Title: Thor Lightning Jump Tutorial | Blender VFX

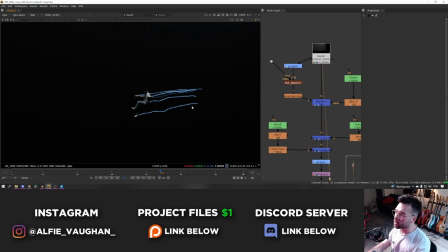8:17 This is what that render pass looks like on its own.
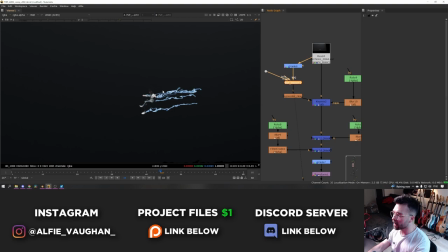8:20 To make the lightning look even cooler, once it was out of Blender, I used a noise texture and a distort node in Nuke to make it even more electric-y.
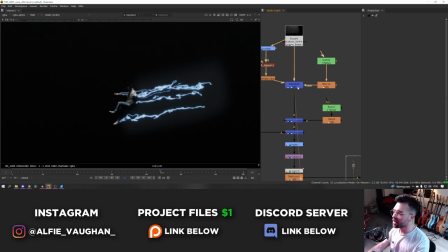8:26 If that's even a word, electrical. And then I put some glow on it as well, and then I just use a mask to only make that happen on the lightning, so obviously I don't want to be distorting my body.
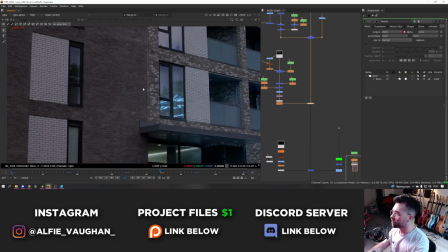8:35 So that gives that kind of effect. Next I cut it out so that it's only in the windows, and then I just tracked that into the shot.
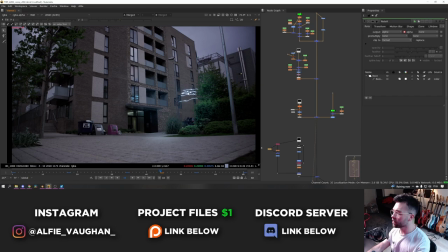8:41 So that's without, that's with. Then obviously we have the actual lightning in the foreground.
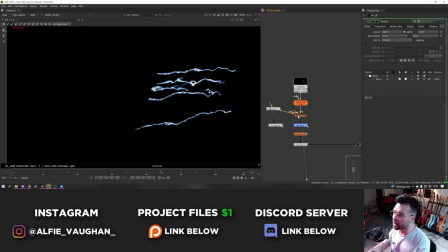8:46 Again, this is what it looked like out of Blender, and then I just enhanced it a bit in Nuke with another noise texture and a distort node.
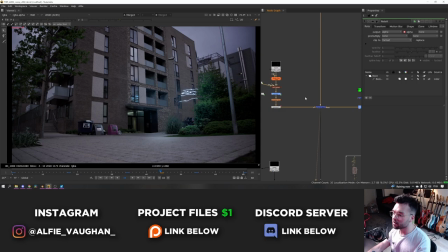8:52 Bit of a grade to make it a bit punchier, and then make it glow as well. And then that goes on top there.
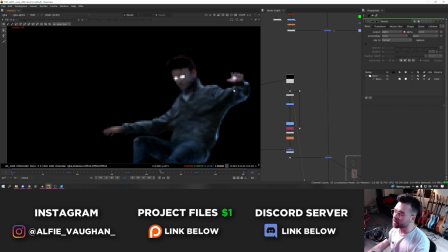8:57 And then finally, we have the photo scan of me.
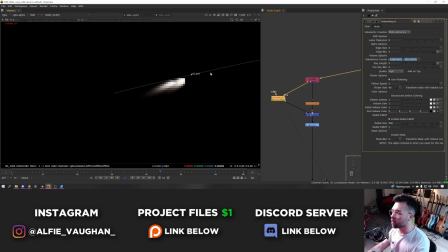8:59 I made the eyes emissive on the photo scan in Blender, which means that I could separate out the emission pass and do this cool little volume raise trick, where using the emission pass, I can put a volume emission behind them and it gives these kind of volumetric rays coming out of the eyes. So I did a combination of making them glow and then also doing the volume thing and then
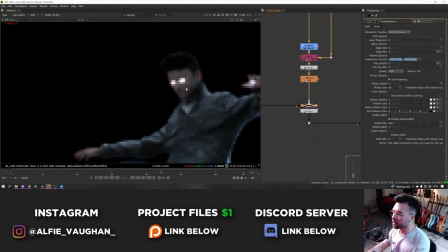9:16 making them a bit blue. And that's kind of like the cherry on top for the Thor look of the photo scan,
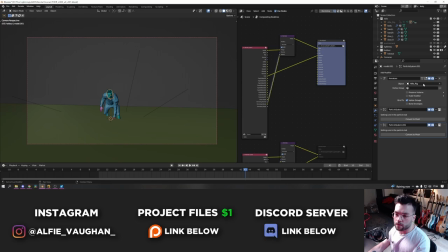9:21 which I thought was quite cool. So that's the final look for that shot. And then finally, we're on to the most complicated of the three shots. This was the one with the landing. As you can see, this is what it looks like in Blender. Doesn't play back very well because there's quite a lot going on.
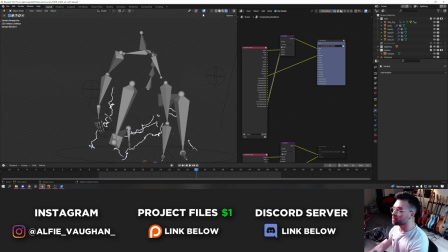9:33 The lightning in this shot was done with geometry nodes, and I'm going to put a link to the tutorial in the description that I watched to learn how to do this, because I didn't really come up with this effect on my own. I'm not going to go through it step by step in this video, because obviously that video already covers it, and also it takes about half an hour to talk about how to set it up,
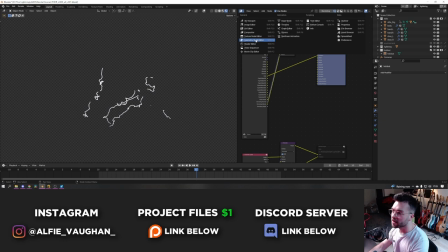9:48 so this would be a very long video. So if you want to know how to do it exactly, go and watch that. But essentially, the setup for it looks something like this.
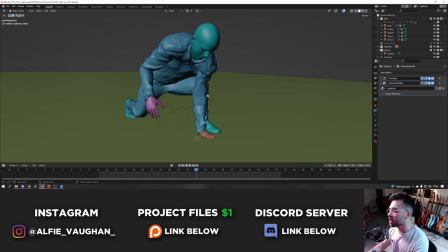9:54 It might look a little bit daunting, but it's actually not too crazy. All it's really doing is taking the geometry of the photo scan and scattering a load of points all over it. Then using some of the geometry nodes, you can draw a line from those points and tell it to snap to the nearest object, which in this case I set as the floor. Then basically you end up with a load of straight lines that are pinging off of the photo scan and touching the floor.
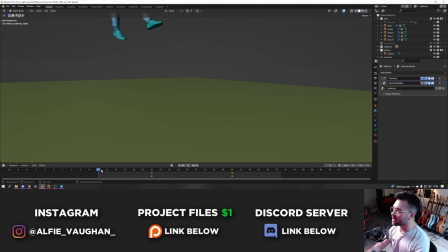10:13 There's some different math nodes that you can use to tell it how far away it should get before they disconnect. The lightning doesn't actually attach to the floor until I get quite close to the ground here. And that's controlled just with a few sliders and things. And then finally, similar to what I'm doing in Nuke in 2D, you can use some 3D noise textures to randomly displace the look of the lightning.
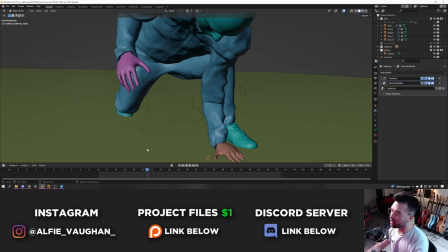10:30 So the curves turn into these electrical arcs instead of just being straight lines, obviously. So that's how that works.
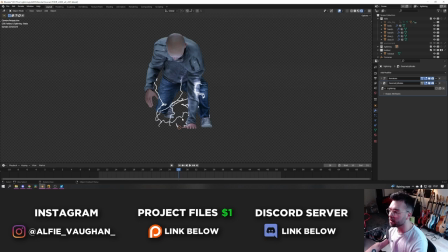10:35 Then when it comes to rendering, again, similar to the last one, I rendered one with the lightning on its own and the photo scan of me as a holdout again. So it's cutting out any of the lightning that's going through it. Then I rendered the photo scan on its own as well, which looks like that. Obviously it has some hair. If I turn this back on, you can't really see it in the viewport. It's very strange seeing myself with no hair.
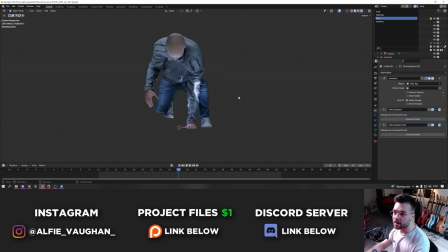10:53 Then I also rendered some extra passes to do some lighting interaction with the floor. So we did shadow pass, which looks like that. This is just to get the lighting interaction and the contact shadows with my feet on the floor. And then this is the lighting interaction one, which for some reason is rendering wrong.
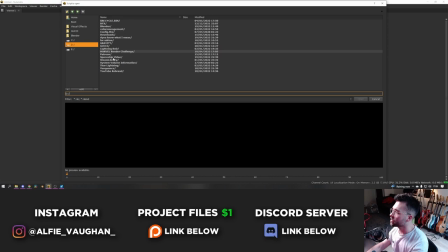11:11 I don't know why that's not working, but anyway, all it was a plane on the floor and then everything else set to indirect only,
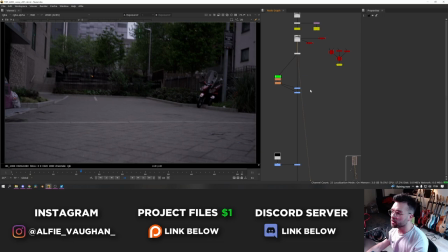11:16 which then cast some light on it, and then I just screened that on top of everything in Nuke. So, like I showed in the breakdown, again similar to the last one, make the shot darker, make the sky darker.
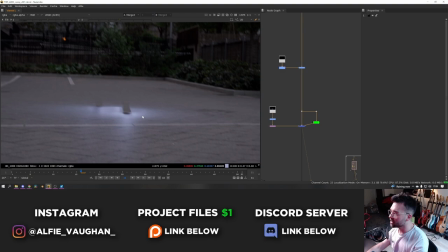11:26 That's the shadow pass. That's the lighting pass, so this is what it comes out of Blender looking like.
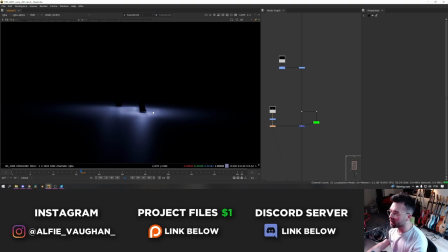11:31 It's the same technique as the reflections, it's just a slightly reflective floor that's set to completely black, and I turn off the HDRI. And then I set all the lightning bolts and everything to render as indirect only, which means they don't show up in this render, but you can see them in the reflections.
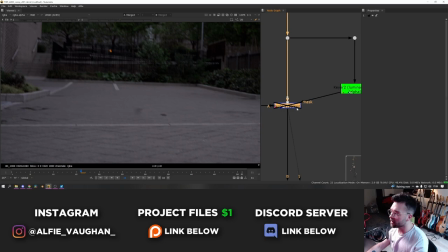11:44 So you end up with this on its own, which can then be plussed or screened over the footage, which gives you this lighting interaction here.
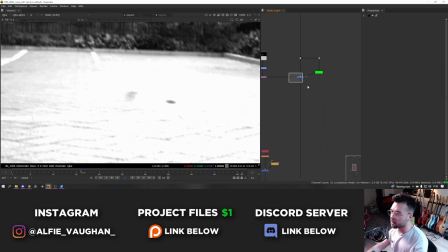11:50 I also did a bit of a key on the floor so that it wasn't just completely screened over everything, and you get a bit of a difference in the way it interacts with the ground.
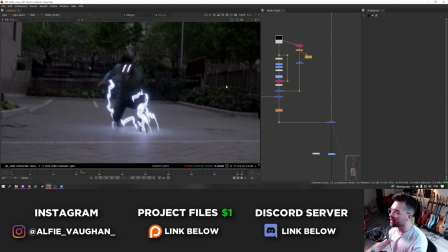11:56 Then on top of that goes the photo scan with the lightning. Comes out looking like that originally.
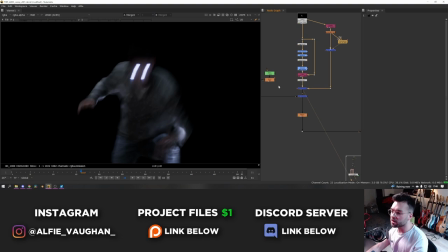12:01 Did a bit of grading onto it just to make it a bit darker and match the plate. Same sort of trick with the volume raise and stuff on the eyes. You can't see it quite so much on this frame because it's motion blurred. And then we also have the lightning. Because this was distorted in 3D using the noise, I didn't do any of the distortion in Nuke this time.
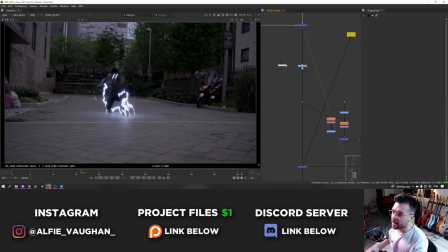12:17 This was all just completely driven by the Blender render. So that gets some glow and made it a bit blue. Then that goes on top of the photo scan, and then that goes on there.